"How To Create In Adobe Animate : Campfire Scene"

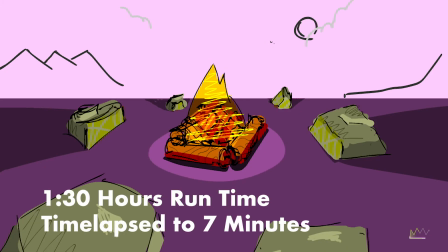0:06 So here's a time-lapse view on creating this animation in Adobe Animate.
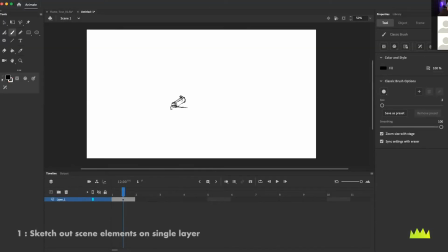0:11 So I'm going to start out with just a simple underdrawing and be able to sketch on a first layer. And we're doing this campfire scene, so I'm just going to put in some logs and some other shapes that I can throw a coat of paint on. Then I'm going to give myself a really rough perspective grid. Then I'm going to create a little bit of a campfire scene, put some rocks,
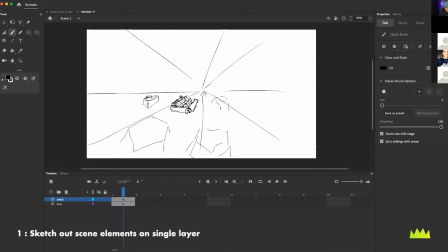0:31 you know, roughly in a kind of circular pattern around this. Then I'm just going to reframe my sketch
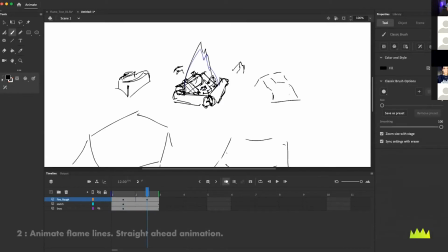0:38 a little bit and then I'm actually just going to dive right into a first pass of doing the fire.
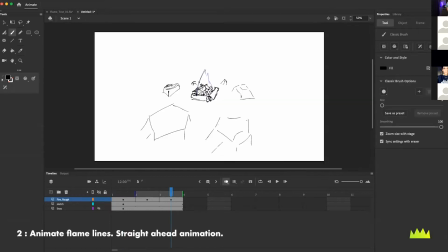0:45 So I'm using the insert blank keyframe command to just do a straight ahead animation and just create a blank
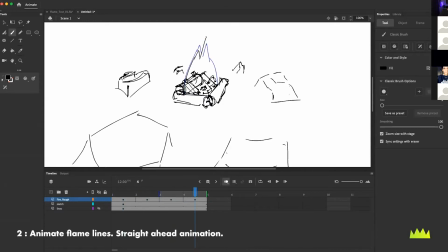0:52 keyframe and then turn on onion skinning to be able to see the previous drawing and then just go ahead and keep it pretty mild. So, you know, we're not going to do but about 10 drawings here. So I'm keeping these all pretty close together.
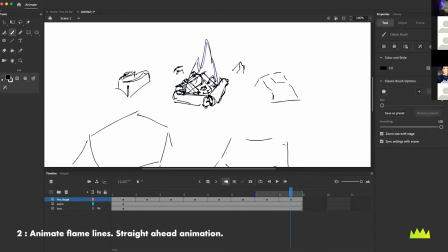1:05 So it's not going to be too crazy, but it's just going to give me that kind of broad wiggle of a fire that I'm kind of looking for as a first shape and then also as a guide to be able to create other layers of texture and color. So you can see, you know, 10-15 minutes of work come up with a fun little bit of movement.
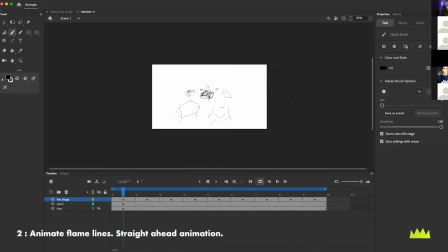1:24 I'm going to turn the looping on and then take a look and see how this part is looking. I think that looks pretty good.
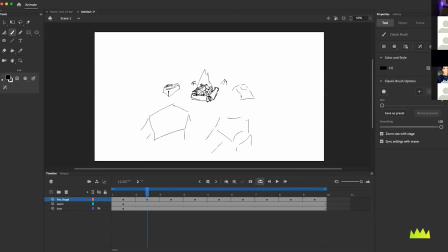1:30 Now, the next thing I want to do is just kind of add some more shapes.
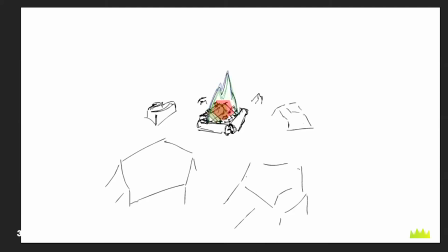1:33 And this is what I also really like to do with Adobe Animate is just put a layer of using just the polygon tool and a slightly opaque shape that I'm
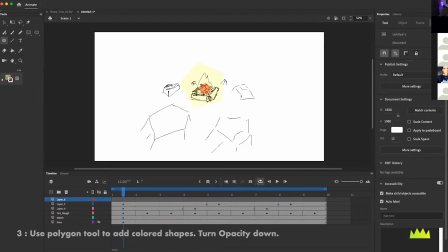1:41 going to create another layer and then really just do three different poses on each of these shapes by quickly dividing it up.
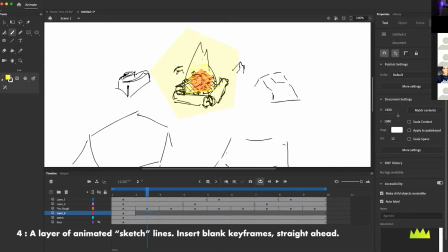1:48 Then I'm going to add another layer and go through and try to add a bit of a graphical treatment by just grabbing a yellow brush and doing kind of a rough pattern there, kind of a sketch on all you know ten of my frames. And basically I'm just starting to stack together kind of colors and values and
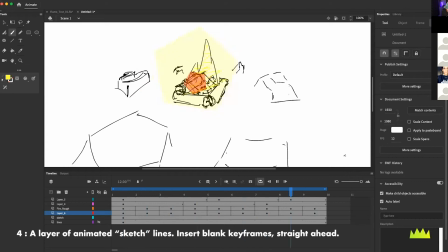2:06 lines to create this kind of interesting fire effect. And you can see I'm using the larger polygon shape to just create kind of like a graphical glow. Now I'm gonna try to dress this scene up by creating some layers underneath and quickly adding kind of a coat of paint doing a quick painting
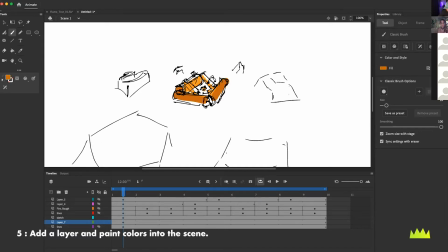2:24 where I'm just going to throw a couple different values and just try to think about the fact that you know the light source is coming from the
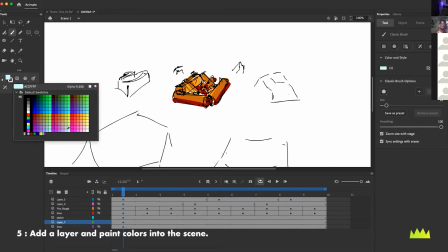2:31 middle so I'm going to have some of the lighter values in the center and some of these darker values on the outside and then doing the same thing here with my rocks just choosing a complement to all the oranges and the reds that I have in the middle of the scene and using
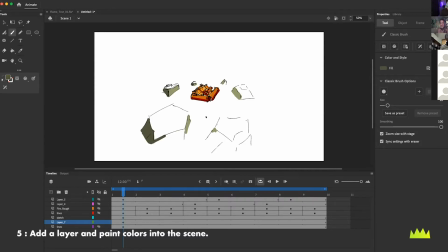2:45 some green colors on these objects here just to create a little bit better of a color scheme.
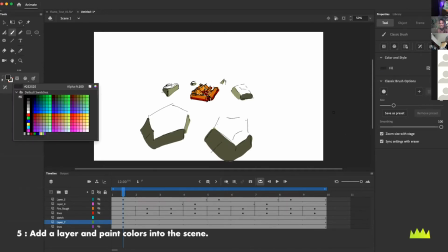2:53 And I'm essentially just doing all the painting,
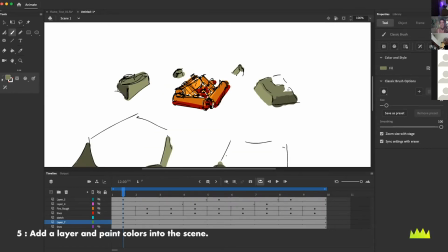2:56 the kind of underpainting on a single layer and just keeping it really rough because this is kind of just a rough animation test here.
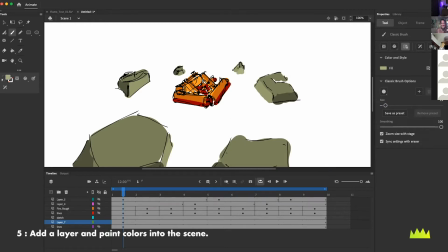3:03 So some lighter values on the top and on the faces that are oriented towards this kind of light source in the middle. So I'm just adding a couple little details here and there and I'm good with this kind of rough perspective.
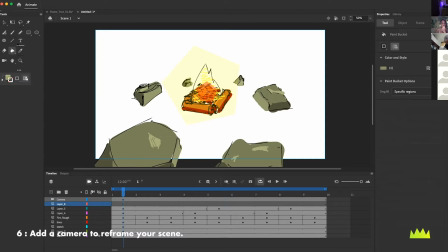3:19 Start turning all these layers back on. Then I'm going to add a camera and start to reframe the scene, reframe the artwork a bit. And that's a really useful feature that Animate gives us here. But I'm going to continue to try to improve the painting by adding some more details, adding a bit of a wood grain pattern,
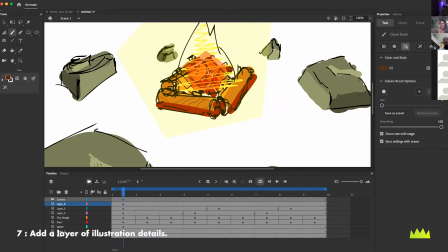3:36 a very graphical wood grain pattern to the logs, just to kind of dress it up a little bit,
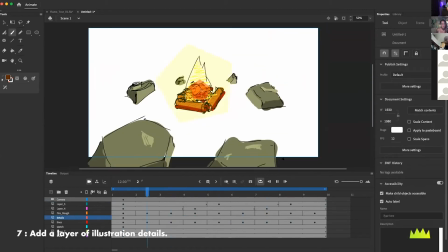3:42 make it look a little bit more developed. And to me, this is really fun to do in Adobe Animate because we're working in vectors.
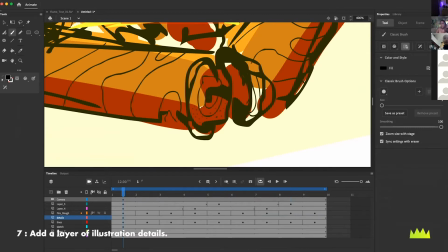3:49 So it has a kind of illustrator feel, but we also have this great timeline.
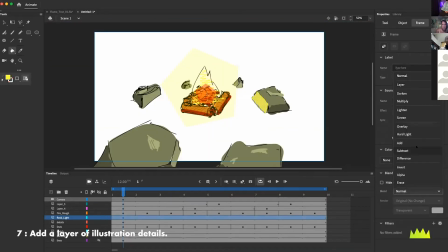3:53 So I'm trying to add some more graphical, you know, almost comic book-like, you know, treatment to the kind of painting I have going here.
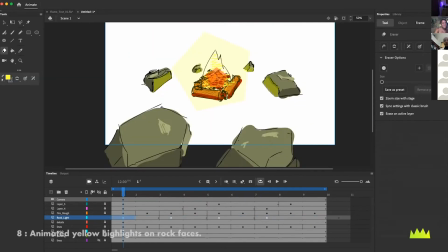4:01 The next thing I'm doing is I'm adding some yellow highlights to the interior surfaces of these rocks.